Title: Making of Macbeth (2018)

And I think in some ways it's the same process with making any new production of an old play that
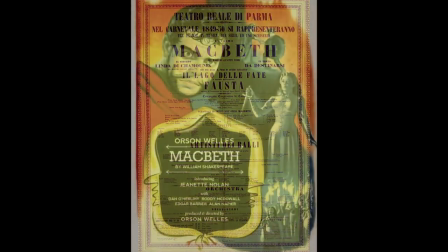actually we too are having to negotiate our relationship to a really rich production history that precedes us.
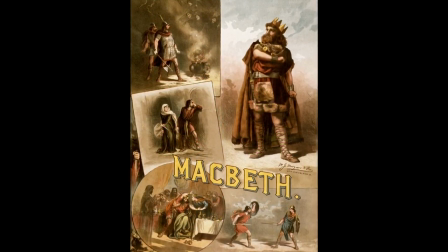So that rather than just saying we're going to pretend there's some uninhibited line of transmission between 1606 and us, we're going to say no, actually all these amazing productions have been layering up what we think Macbeth means in the meantime. and that maybe it would even be fun, interesting, provocative,
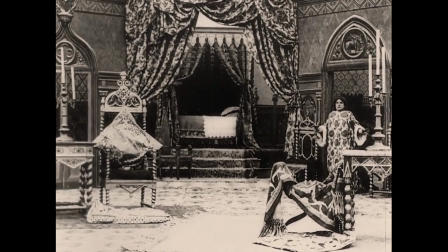enriching to acknowledge some of the key and really influential moments in that layered legacy that we are benefiting from.
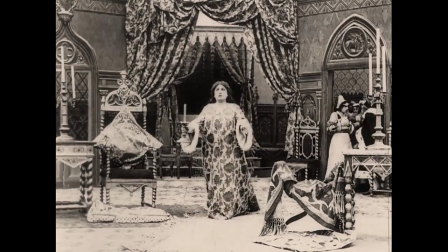So I think unusually we are going to be touching base a little self-consciously with the fact that this isn't just a telling of Macbeth. It's not just a new production of it, it's a production that understands self-consciously that it's working in a rich performance tradition. Of course, Mabeth was written for the stage and the performers are live, present and have a relationship with the audience in that moment in time. Modern cinema places the audience everywhere in the sense that the camera is constantly moving and shot from over people's shoulders and then cutting. The ability to place the audience everywhere also means they're nowhere, they're not present, they're unacknowledged. Translating Macbeth doesn't fit easily within these conventions of filmmaking. How do you perform on a side when you're on top of a castle and there's nobody there? To whom is your soliloquy addressed when there's no audience there to acknowledge it?
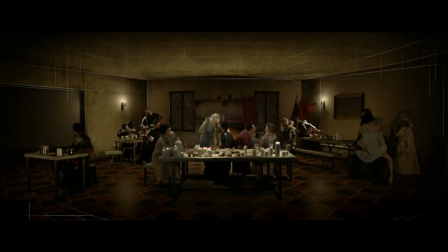We felt there was an opportunity to explore a new type of experience on film.
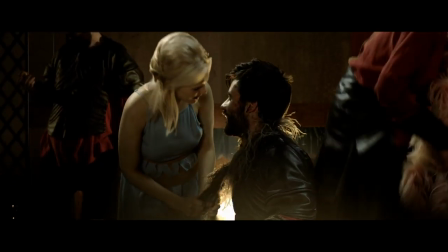We wanted to try and create a spatial relationship, just as you would have in theatre, between the actors on the screen and the audience.
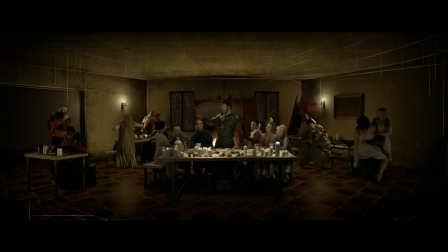So we've treated all of our wide-establishing shots as if they're paintings in a frame.
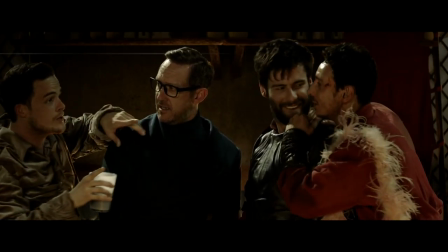We cut into that painting throughout the course of the scene, but we never change the angle, we never change the perspective.
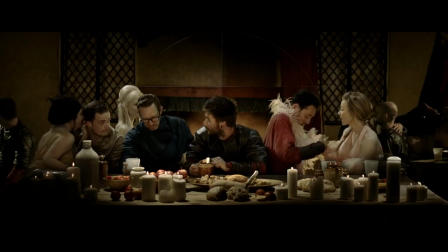The camera doesn't cross over into the stage space.
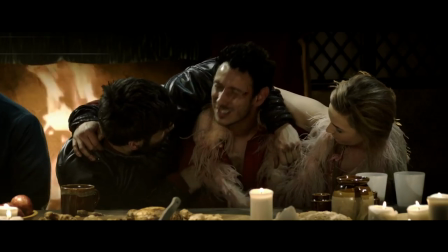The close-up shots in the film are the equivalent of detailed zooms into a painting. and so the audience maintains its spatial relationship with the performers on screen and the actors when performing were aware that they were playing out to an audience and so despite this kind of gulf in time and space between the filming and you witnessing it now what we're trying to do is something really very new which is to reinvigorate that spatial relationship between audience and performer that theatre does so well. Thank you.